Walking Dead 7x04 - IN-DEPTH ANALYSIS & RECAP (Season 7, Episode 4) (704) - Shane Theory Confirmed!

I'm not trying to convert anyone. The Walking Dead show uses Christian symbolism all the time with Bible
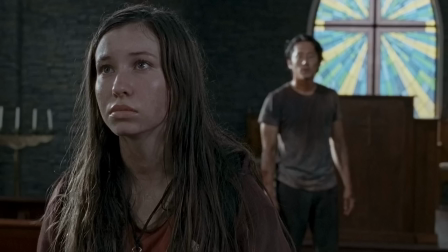quotes and Glenn's Christ imagery and Gabriel being a way bigger character on the show than in the comics. So if something on the show seems like it has a religious connection, it's probably intentional. Also, it's important to note that Negan is not God.
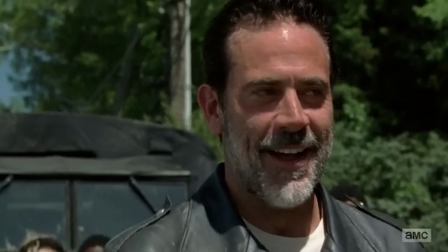This is just how he sees himself. He's an egomaniacal man with this huge superiority complex.
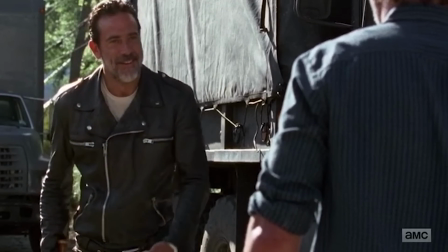And the way he does this unnecessary favor as a way to justify appreciation. It's actually a classic manipulative behavior Psychologists have noticed in psychopaths like I did this for you even though you didn't ask me to so now you owe me That's actually how I make all my friends. Wait a minute. All my friends are manipulating me. I'm a pawn I'm a pawn before I move on from this scene.
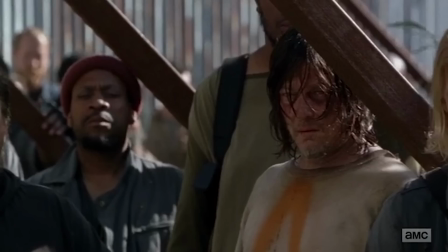I want to talk about Daryl here It's actually kind of cool as the camera cuts back and forth between close-ups of him and Rick check out Daryl's blinking Now,
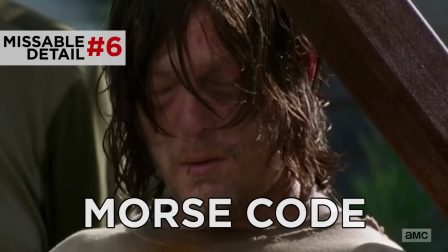a lot of people are saying that Daryl might be blinking in Morse code, and that could be why we saw that Morse code chart in Rick's living room. It would mean that Rick might understand Morse code, and this could be a way they could secretly communicate. Now, I don't know Morse code, but anonymous experts online say they do.
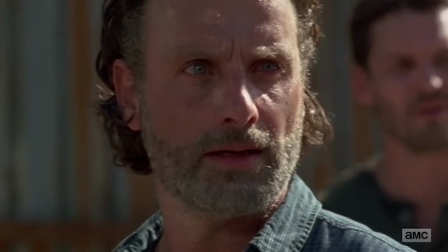And this isn't confirmed, but they claim that blinking translates to, riot if they kill me.
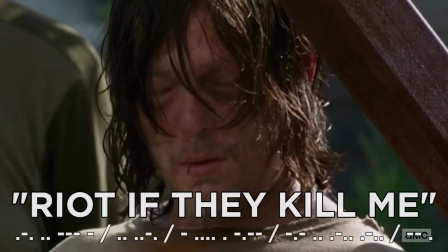Now, I don't know if I buy that. We don't actually see much of Daryl blinking across all the scenes this episode to get that many letters. And why would he want them to riot if he died? Like he's not a martyr.
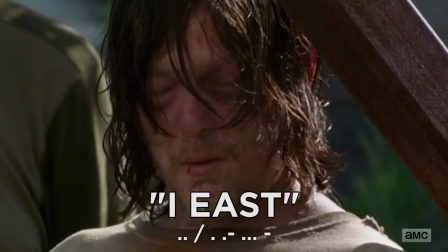Now another online Morse code expert translated this as I East which makes a little more sense because that could be the general direction of the sanctuary So viewers if any of you know Morse code Please confirm this for me and tell me what it's like to be a time traveler from 100 years
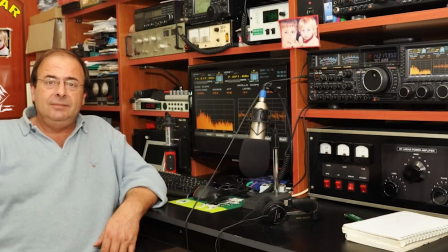ago or have a ton of free time on your hands Okay Moving on to this shot of Negan
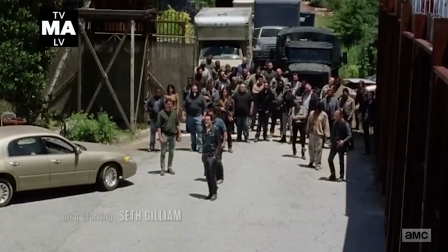after the credits where the camera weirdly zooms out We almost never see this kind of shot in The Walking Dead.
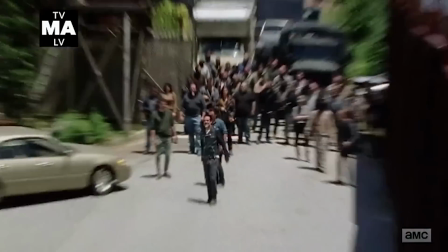It feels kind of loose and almost comedic and that's because it's the exact kind of on-the-fly camera movement used in documentary filmmaking.
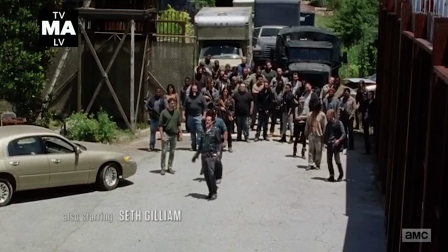And it really became a common trope on shows like The Office and Parks and Rec. And with those Who's the Boss references last episode, Negan is really making The Walking Dead a lot more sitcom-y.
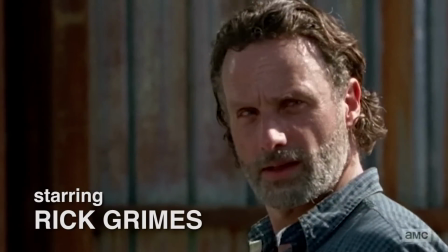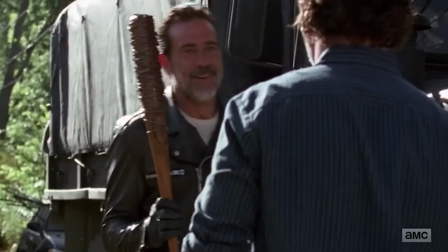Now I mentioned in my last breakdown that we never see Negan separate from Lucille. And it's interesting how Negan proved me wrong this episode making Rick hold Lucille.
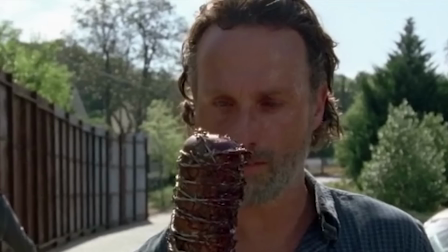So why does he do this? On one level, it's about controlling Rick, forcing him to hold the weapon that killed his friends as a way to keep him in submission. But there's another creepier reason that connects to that idea of service that I'll come back to. Let's move on to Michonne trying to shoot this walker, but missing and hitting this deer instead.
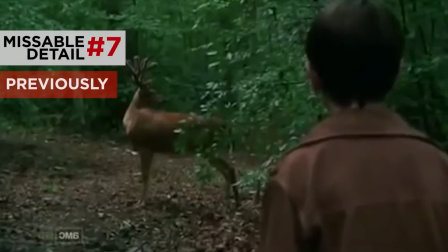This is a cool callback to season two, when Rick, Shane, and Carl are hunting that deer, and then Carl gets shot suddenly when Otis shoots through the deer.
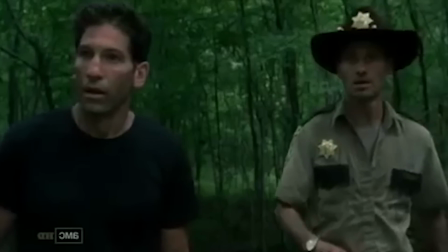There's a few reasons for this callback. Obviously the episode wants to remind us of Shane and that idea of these characters actions echoing moments from the past But also I think this
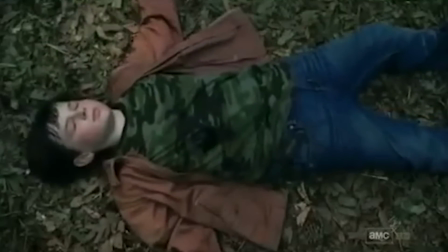deer getting shot is meant to connect us to Carl in that moment Specifically how Rick reacted worried that he would lose his son in the same way I
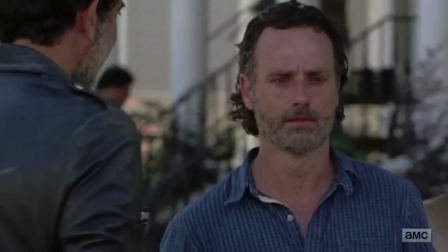think this episode is designed to return Rick to that place of fear for his family And speaking of callbacks
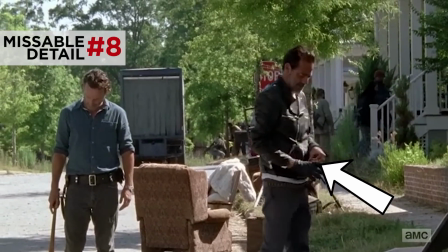to past episodes check out the soda can that Negan pulls out of the cooler that looks like an orange crush In fact,
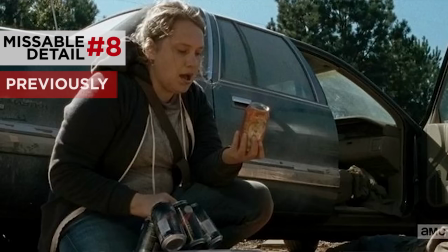I'm guessing it's the same can that Denise found for Tara right before she died last season.
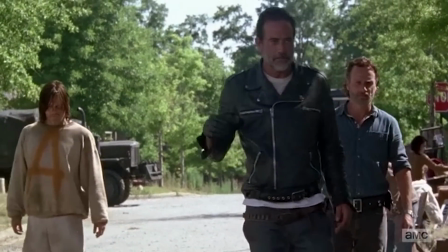So Negan taking two sips from it and tossing it aside kind of suggests that Denise died in vain, which is super sad. Negan's even an asshole when he doesn't mean to be. But also, I think the show bringing back this orange crush is meant to remind us of that orange crush theory.
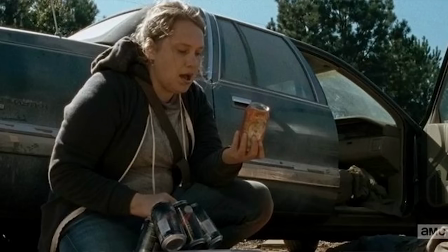Remember, that was the one that stated that Denise finding this can of orange crush,
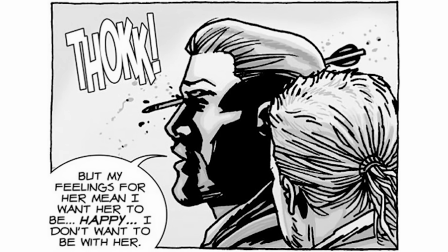and then shortly after dying in the same exact way that Abraham died in the comics, was a clue that that orange would soon be crushed, which is exactly what happened. So it's really cool to see the show confirm the theory like this. I also liked how the show brought back those video camera recordings from season 5.
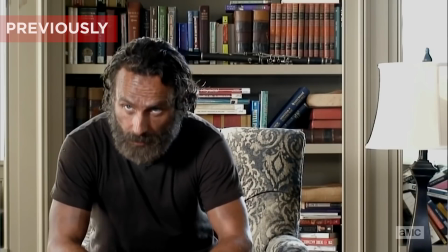That was Rick at the peak of his badassery, after he spent weeks as a drifter, killing everyone, and turning himself into Grizzly Adams.
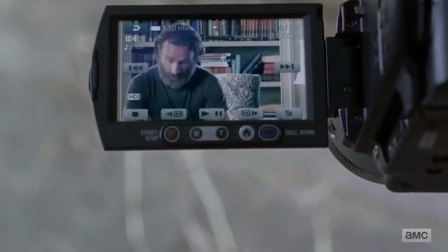And that version of Rick is meant to be a stark contrast to the soft, broken-down man he is now.
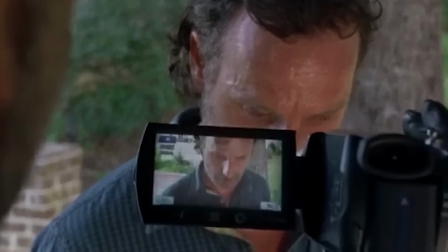That's actually why we see Negan recording over the old Rick with this new version of Rick.
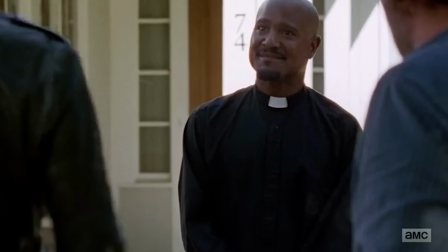Basically erasing the tough guy that he used to be and then Gabriel plays a really interesting role this episode So first notice how he scares Negan.
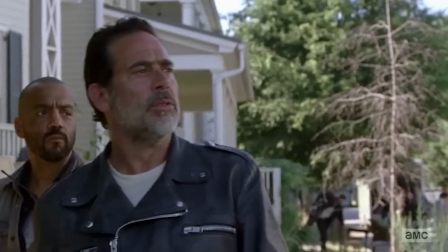Do you care to pay your respects? Holy crap!
And yeah,
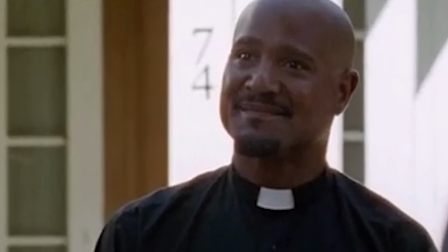sure Negan's right Gabriel is pretty creepy But this points to the theory that I had that Negan being this
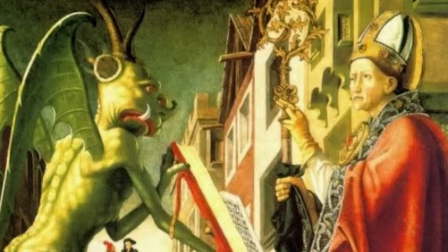false god figure just like the devil Negan gets freaked out by a true Man of faith.
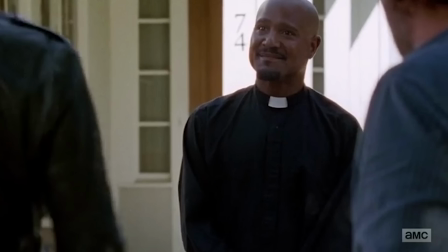So why does he tell Negan that Maggie's dead?
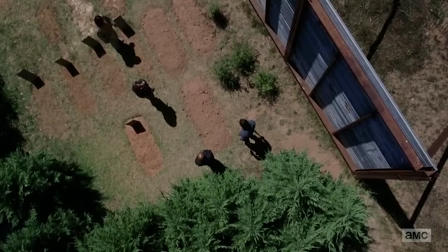He even went as far to quickly dig an empty grave and then refill it the moment the saviors arrive Which is why Rick spots him wiping dirt off his pants later
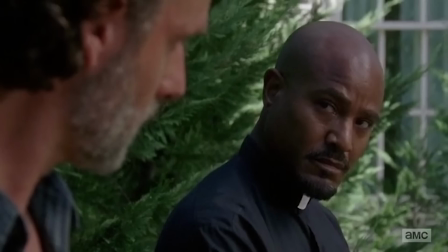So I think this shows some smart quick thinking by Gabriel when Negan arrived Gabriel knew that Negan would wonder why that sick woman Wasn't here now and rather than send Negan off to the totally undefended hilltop It would be easier to protect Maggie and her unborn
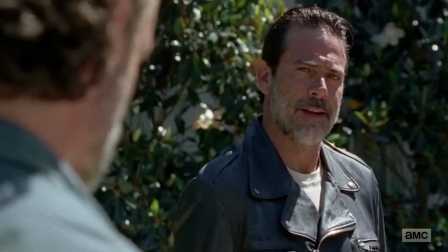baby if Negan thinks she's dead now This seems like a smart plan until the saviors realize they've been lied to so be careful,
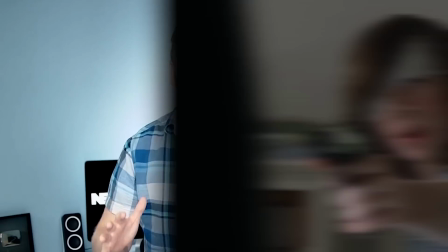Gabriel You might actually burn for this now another character making a big gamble was Carl And it's interesting how just like Daryl punching Negan leading to Glenn's death,
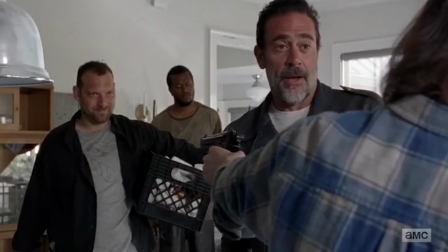Carl's act of defiance leads directly to Negan making things way worse again, taking all the guns in Alexandria.
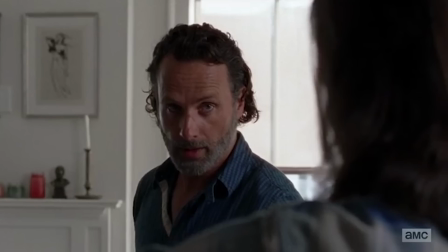And this reinforces Rick's fear of the consequences of rebelling against Negan. This is the second time Rick came dangerously close to losing his son.
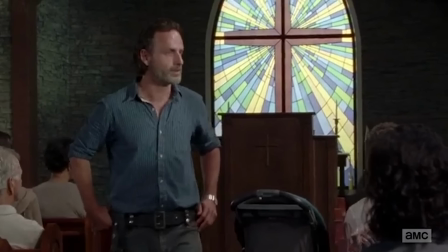Now fast forwarding a bit through this episode to this scene in the church when Rick's trying to find out who has the two missing guns.
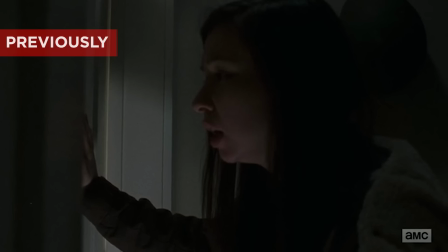Now first off, hey, look, Enid made it out of that closet after all. Good for you, Enid. But also,
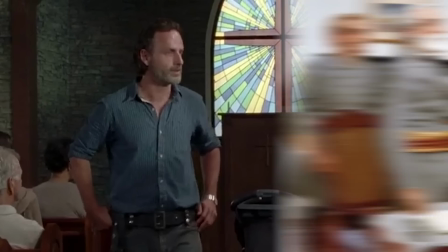check out how Rick is facing the same struggle of trying to convince his people to give up that real-life war leaders have to do when they sign the terms of surrender at the end of a war.
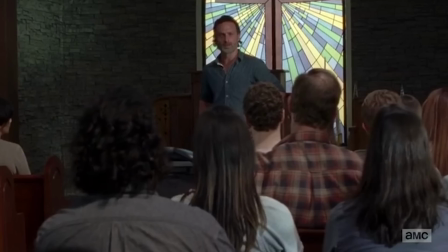Like, it's a separate battle to try to convince your people to agree to that defeat. In fact, notice how when Rick says, I'm not in charge anymore.
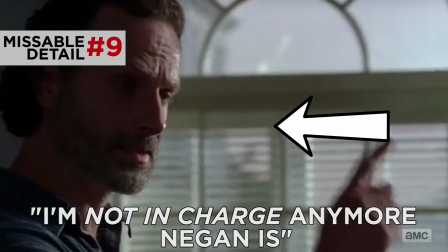Negan is. He walks backward. He's literally retreating as he admits defeat. Moving on to a few more callbacks later in this episode.
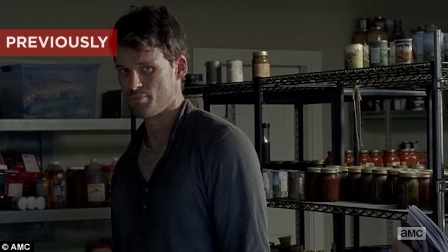Rick knows that Spencer has the guns because Spencer did the same thing last season, stealing from the pantry when he assumed no one else would notice, looking out for himself.
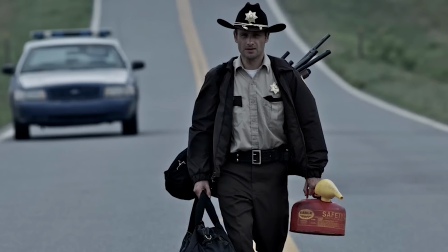Remember, Rick Grimes has that investigative police training, which makes it really easy to determine if someone is a gutless dumbass.
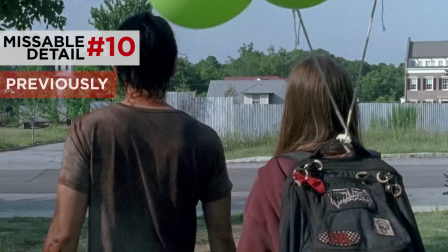Also, I love this callback with Enid and those green balloons. Now, remember back in episode 7 of last season, she and Glenn used those balloons as a way to signal the others.
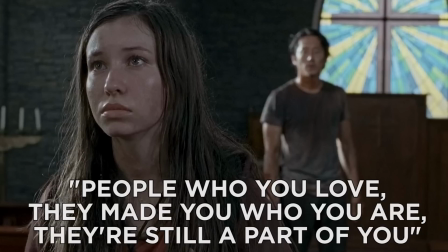And then shortly after that, Glenn said this to her. People you love, they made you who you are, they're still part of you.
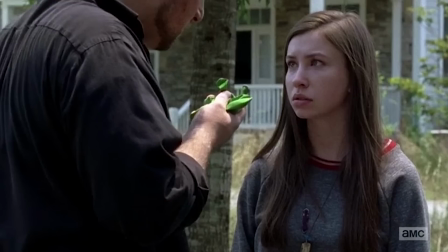So, Enid is keeping these balloons as a way to remember Glenn. It's a small moment, but it's a really sweet way to show that she still thinks about him and she still remembers what he taught her.
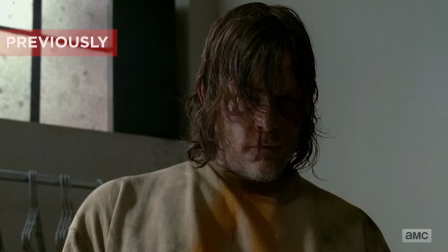Okay, moving on. So last episode seemed to imply that Daryl still had some fight in him because he refused to say Negan's name.
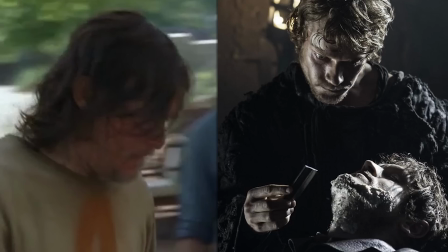So why now has Daryl gone pretty much completely reek, saying nothing, refusing to take his motorcycle back, or stay in Alexandria? Ooh, maybe his blinking will tell us. Just... Derndenfarben... Oh, it's just gibberish. He's just blinking. What a surprise. For real though, I think Daryl might be playing a part here. He knows that if he can play by Negan's rules for right now,
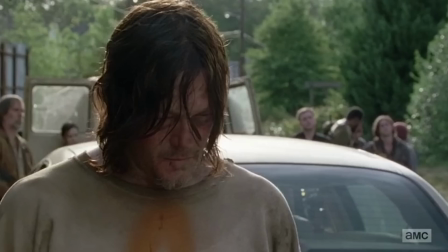he might gain enough trust to officially join Negan's gang, and then work as a kind of double agent for Rick and his people,
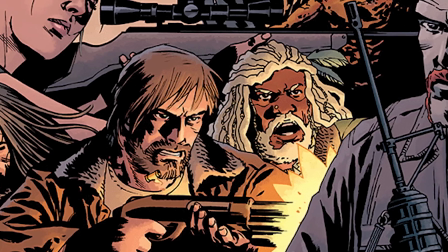which is kind of something that happens with another character in the comics. It's a little soon to tell, but we'll see.
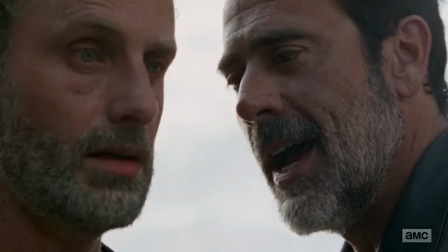Then, as Negan leaves, he tells Rick this messed up line, which the censors are surprisingly okay with.
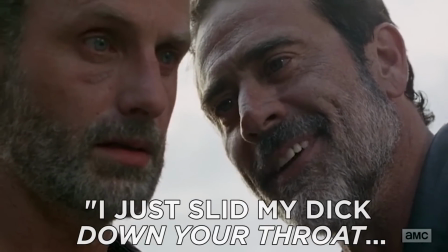I just slit my dick down your throat, and you thanked me for it.
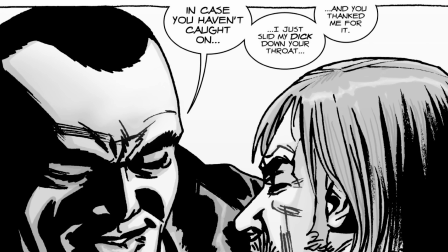Now that's another moment taken directly from the comics and it connects to that service theme that I brought up earlier So this line along with the image of Rick holding Lucille it all has this gross sexual connotation to it like Rick has spent this entire episode Servicing Negan. See not all interpretations of the show are pious and saintly. Some are Super dirty and then real quick check out this missable detail when the Savior's vans drive over these two walkers The wheel goes over one of their heads crushing it.
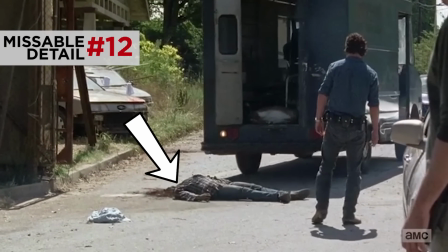So why did the show go to the trouble for this effect?
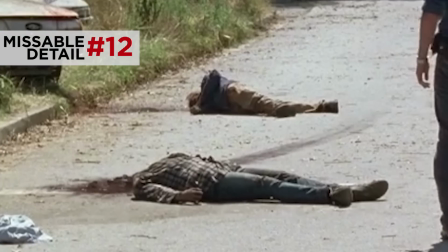That's because Negan and the show wanted these two batted down walkers to mirror the two of Rick's friends that went down in the same way. And them lying there with their brain spread out on the ground is a clear reference to the image when Negan left Rick back in the season premiere.
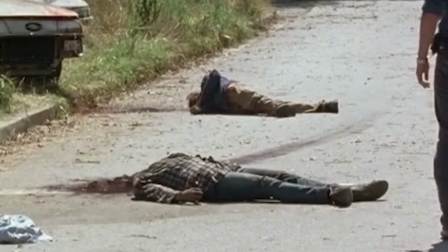This is kind of like Negan's way of saying, never forget.